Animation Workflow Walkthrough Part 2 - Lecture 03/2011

within a shot, the tires change all the time from feet, like they'll be sitting there and they'll be like, oh, I don't know, kind of like pawing the ground with their feet, and they turn into hands. You know, he'll be like, you know, what's that over there? And he'll kind of like signal, or like he'll hit something or something with hands. It'll be shoulders. You know, the whole fender will kind of bend. You'll be like, I don't know. You know, so I love how they worked with that and they changed it and moved it around. It was really, really special for me in that film. Take this flour sack rig, any flour sack rig, or any non-human character, and actually practice giving the impression of those human body parts with your animation. I say this all the time. I love this story from Monsters, Inc., where Mike Wazowski and Sully are in the locker room and they're getting ready to go out onto the scare floor, and he has deodorant, or Sully has some deodorant, but Mike is out, and he's trying to smell himself, and he goes like this. He uses his mouth, that little like movement with the mouth, because he doesn't have a nose, but we just get the impression that there's a nose there. We feel like the air is being inhaled somehow when he does that.
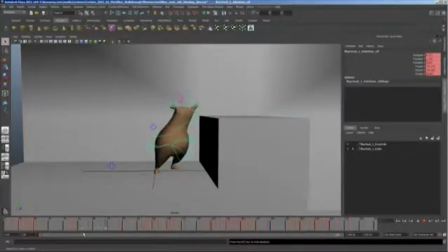[55:15]
So practice that kind of thing. Okay, so I'm just going to, change these to be just a little bit more, moving, hold E.
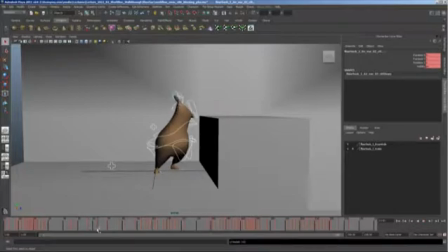[55:34]
And I'm going to make sure I've got a key on the whole body right here. Not sure if you noticed, but down here it says result 143. That means that there's actually not even just 143 controllers. There's only 143 channels on this entire character. That is nothing. If you select a very complex character and you hit S, set key, see what it says. Normally it's like 400 to 600 on a normal biped with finger controls and a facial rig, something like that. 143 channels is nothing. It's actually very cool. So I'm going to have him just anticipate this just a little bit.
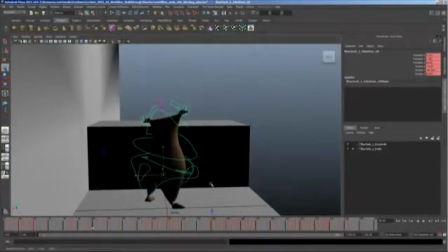[56:19]
Let me actually go into my side view here. And just anticipate it this way.
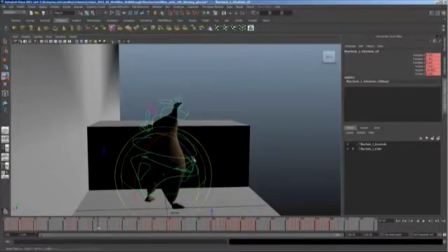[56:33]
And I actually think he should be leaning over more than he's tilting his head. This head tilt's not really working for me anymore. So let's have him actually lean this way. Now this is a tricky thing because in composition,
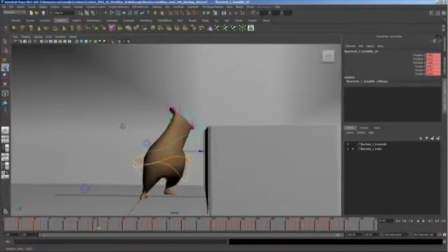[56:52]
we don't get much mileage for a pose like this in composition because we're staring right down the pipe, right? This is not a very big pose change. Even though I'm moving my hand this much, this is a big pose change. But this is moving at the exact same amount. Look at my hand alone, especially within the silhouette. It's a very, very, very small pose change. It's like it's growing like 20%. That's it. So in order to
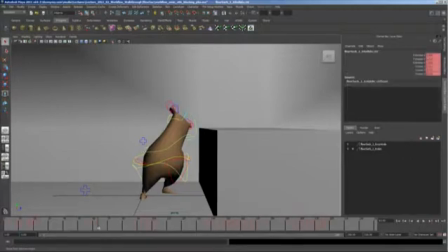[57:25]
really get a strong impression, sometimes what you need to do is you need to cheat the anticipation a little bit.
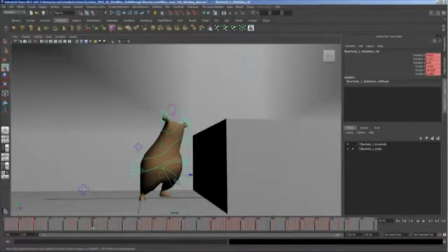[57:32]
So he's going down here, so let's actually just cheat the anticipation back just a hair so that it kind of looks like he's actually hitting a little bit stronger of a pose.